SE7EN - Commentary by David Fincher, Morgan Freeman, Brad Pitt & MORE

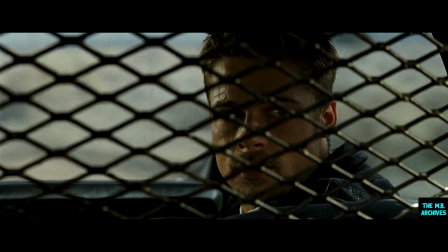5651s
A religion where all the answers are basically pat answers, and you don't argue with them, you accept them. And where things are much simpler, a little clearer cut. It's been this trip to this city and this relationship with Somerset that's made him question these.
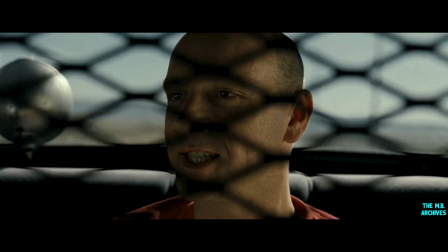5670s To die until you felt like springing your trap? Spacey drilling it in. Tell me, what was the indisputable evidence? right before I walked up to you and put my hands in the air.
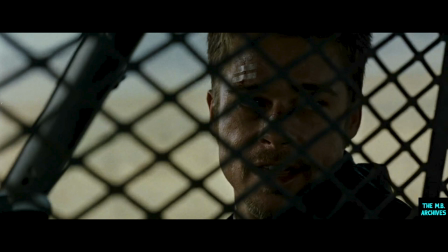5682s John.
Now, Mills can't hold on anymore because it becomes about ego. It becomes about saving face.
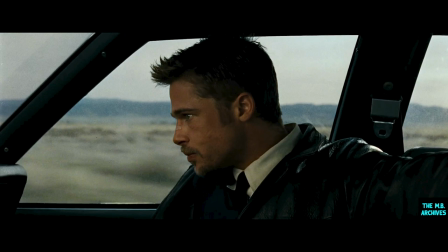5691s
Now, here, I didn't want it to appear too one-sided because I think there's an argument for every argument. So even though Doe definitely slams Mills, gets the best of him, gets him to crack, we wanted to come around. We wanted just to have one point where he comes back around, and that's where
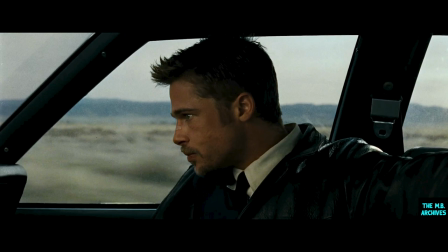5710s
that was actually done in a pickup shot with Fincher and I laughing in the trailer for about an hour, and that's where we came up with the movie of the week.
You're a T-shirt at best.
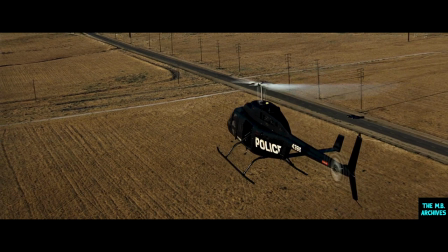5722s That's where we're heading.
Yeah, I see what he's talking about. David Fincher. Originally in the script, they're just there's a SWAT team over their heads who can, we're supposed to be led to believe, can help them out if something happens.
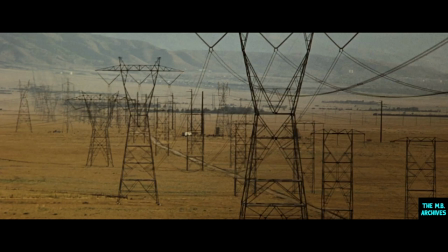5734s
And when I got the location photos back and saw the high tension towers, thought to myself, it could be really interesting if the high tension lines are there, if Doe plans for this and he buries the bodies under the high tension lines or delivers the box to the high tension line,
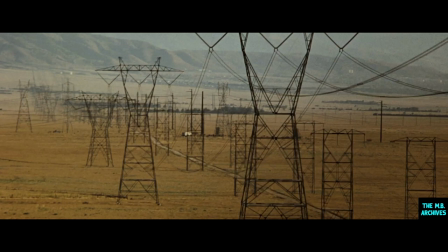5750s
so that this would be a great way to show what a master criminal he is, because the guys in the air won't be able to hear what's going on the ground. And of course, when we got out to shoot it, we found that,
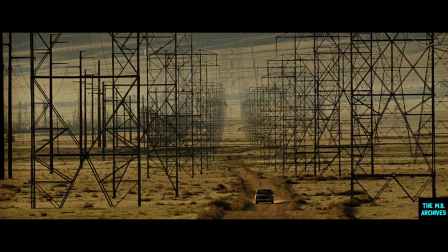5761s
you know, we'd spent all this money and we were out there and we were flying around and none of the helicopters could hear what was the ADs were saying on the ground, and we couldn't cue the actors, and I think we ended up doing the whole thing with cellular phones. What I wanted to do, I wanted to shoot this whole sequence in Oakland, right by the airport,
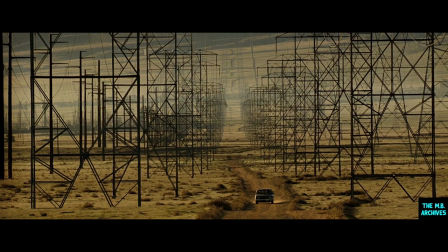5779s
because that's where I would figure I would hide a body if I was going to be out by the airport. But you know, you can't shoot around LAX, and you can't.
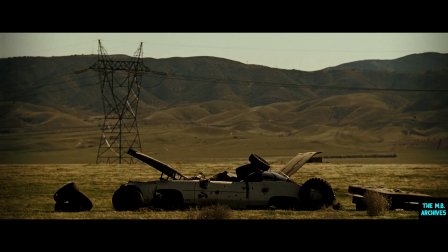5788s
So this just sort of seemed like they would go out to the desert to hide a body, or Doe would go out to the desert to hide a body. I hate shooting in sunlight. I just find it to be really, there's no control over it.
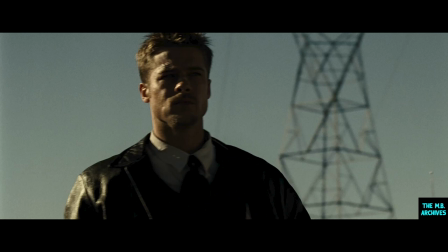5802s
You don't get to kind of sculpt anything. You're sort of, I think I was kind of going through from a staging standpoint, kind of what Mills is going through at the end of this, where you're just being victimized by something that's way beyond your control.
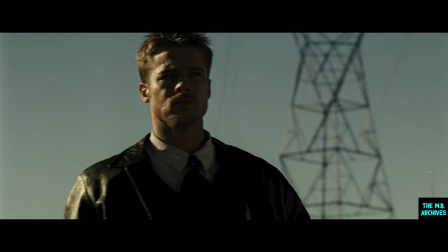5818s
We didn't have enough hours in the morning to be able to shoot all the shots that we needed looking one way.
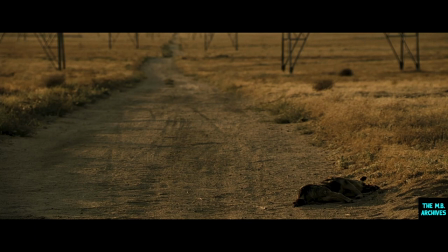5823s
We didn't have enough time at the end of the day. So we ended up shooting some stuff at noon, and, you know, some of the helicopter shots are shot in the middle of the day. You can see their shadows are very long in some shots and short in others. And sometimes the texture of the ground is really interesting, and sometimes it just looks really terrible.
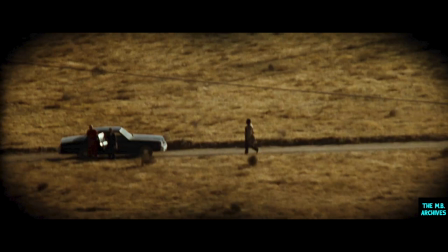5840s
But, you know, kind of the tack that we took was, you know, nobody notices that the sea changes in Jaws and that the sky is constantly changing. And one second, you know, Roy Scheider's close-ups are all sunlit, and the next wide shot of the boat, it's completely overcast.
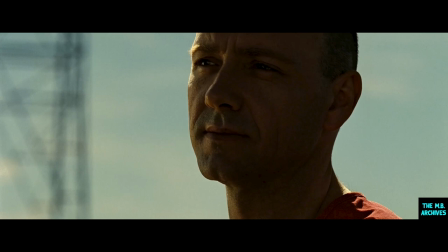5857s
And we just had to barrel through all this stuff to get enough material to you know, have all the POVs and the cutaways. This was completely reactional filmmaking. I mean, you just literally had time to react to what was going on.
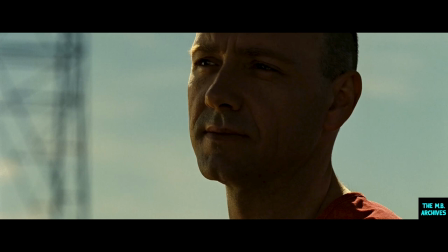5874s
We took a day to block everything through what everybody was going to do, and then said, well, I need this piece, and I need this piece, and I need this piece, and I need this piece.
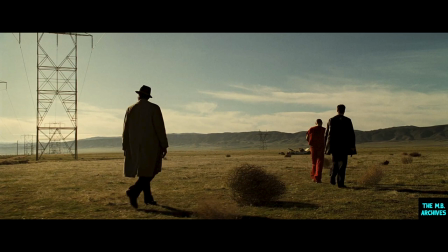5882s
And it was just going as fast as you could and just making, you know, the most snap judgments that you could possibly make.